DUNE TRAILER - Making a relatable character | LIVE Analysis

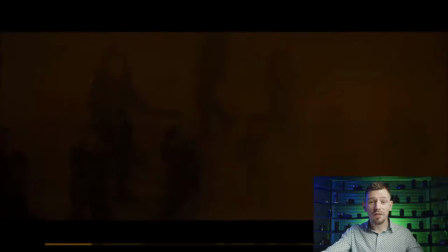[12:20]
I love the way we're drawn out of this imagery and into what's going to reveal the lead character to the trailer. Now, to Dune itself. What's really interesting here is most trailers would have presented the lead character within the first 30 seconds of the trailer.
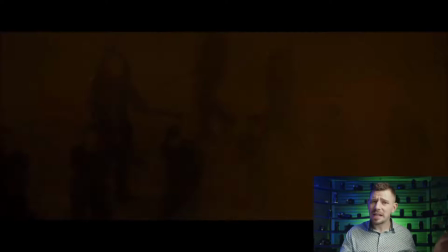[12:39]
And actually in the original trailer, he did, but that trailer, well, as I said before, was quite ambiguous. It didn't show any of the major action set pieces. It left a lot of questions in the air. It was a very mysterious trailer.
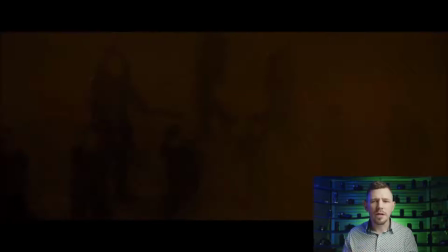[12:55]
And it also really focused on pain and trauma within the trailer. Whereas this one, you'll see, it seems to have more of a balance and more of a nuance between many of the aspects of the film.
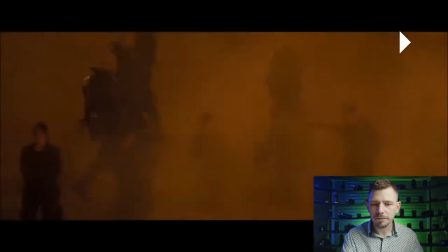[13:07] He's not alive, no one.
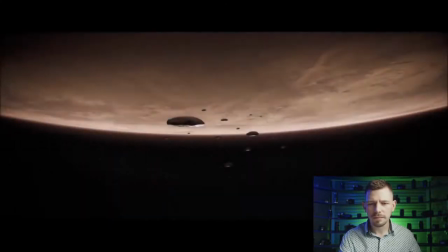[13:13] What's to become of our world?
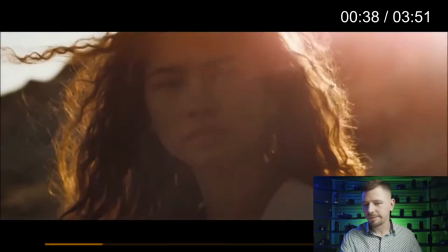[13:18]
All right, love that.
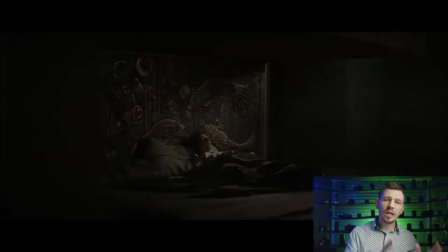[13:22]
So, we go from this dream world that we now recognize was a dream world. Golden, beautiful colors. The girl of his dreams, now we know. Subtle, Denis, subtle. And he wakes up in a room that is the complete opposite.
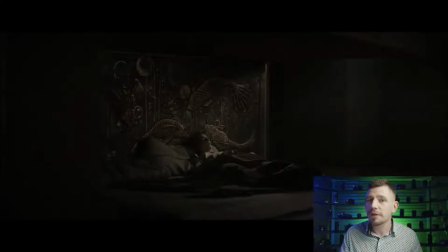[13:41]
And this is what's really interesting, the story of Dune itself. For those of you who know, for those of you who don't, that's absolutely fine. You're going to get a lot from this trailer. And it's going to open up a lot of really fun, interesting questions and what ifs. And I think that's probably the key to this trailer, is the way it builds the big what if.
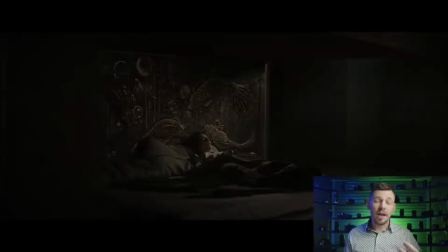[13:58]
And how. So it's the promise of an experience, of a story that we will find really compelling. And I think this is where most trailers forget to build the most important part to why we would even go see a film in the first place.
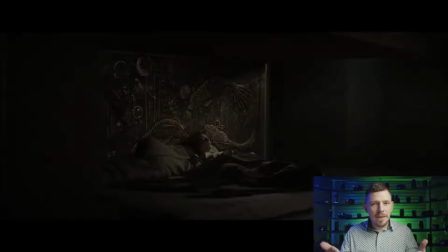[14:17]
And that is ultimately the premise in conjunction with the character. So we have to know both by the end of the trailer. And this trailer really does it beautifully. So we end up in this room. And we juxtapose. He's in this dark, almost gaudy looking room.
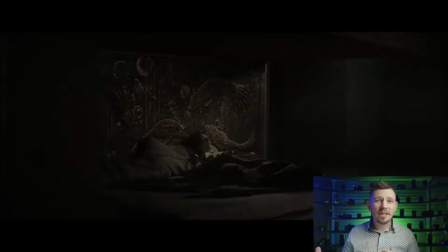[14:32]
It's almost like a cave. And so the complete opposite to the free, open warmth that we were seeing in the previous shots.
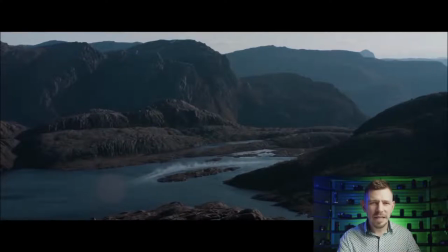[14:43]
And now we go into a slightly faster beat. So this is a little bit more traditional with regards to trailers. It starts to pick up some pace now. We get some more really interesting, cool science fiction imagery, which gets us to be interested some more.
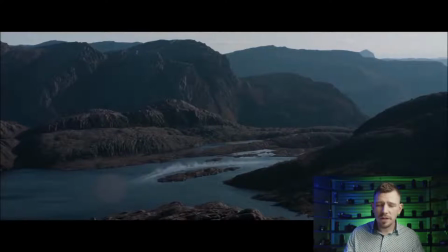[14:59]
It's definitely following a lot of the tropes of science fiction.
Boy!
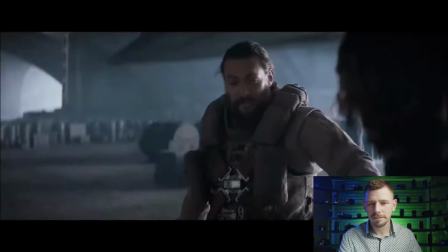[15:06] Duncan, can I trust you with something? Yes, always, you know that.
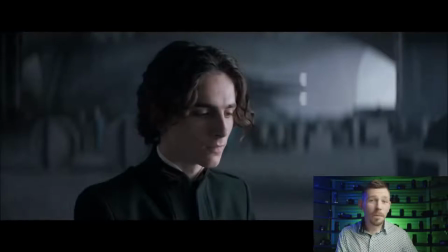[15:11]
That moment there is probably one of the key moments that ensures that we will feel a sense of empathy later in the trailer towards this character.
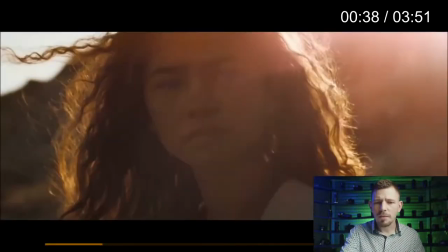[15:22]
So, a little bit earlier, you'll remember we met Mr. Baldylocks here.
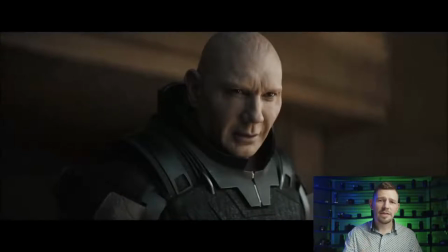[15:29]
Sorry, Dave Bautista. I mean, it's unlikely that you're watching this particular live or will watch this video at any point, but I apologize for calling you Baldylocks. Just saying. We've got this character here. And then the very next shot of him...
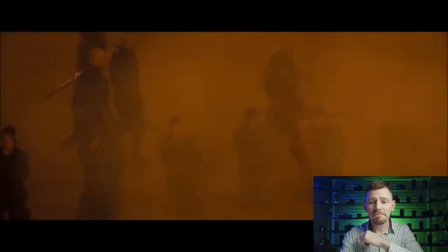[15:45] Cruelty to my people is all I've known. Burning and killing people.
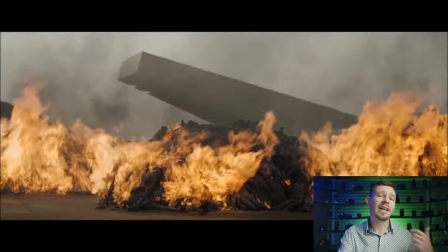[15:51]
We recognize from the color of his clothes and the color of the background that he came from that when we meet
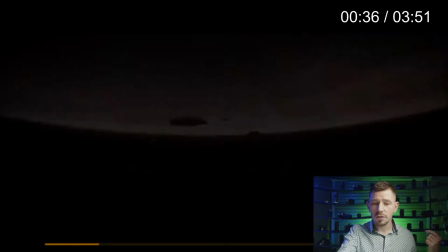[15:59]
our new hero...
What's to become?
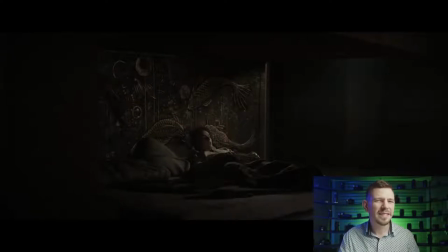[16:03]
He's probably a part of the same set of people, the same group. However... Instead of pain and death and killing immediately after, what do we get?
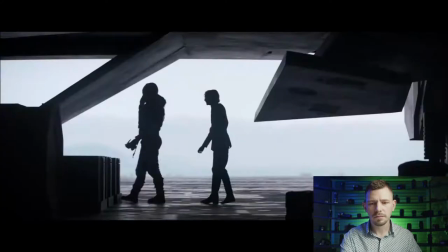[16:20] A boy! Duncan, can I trust you with something?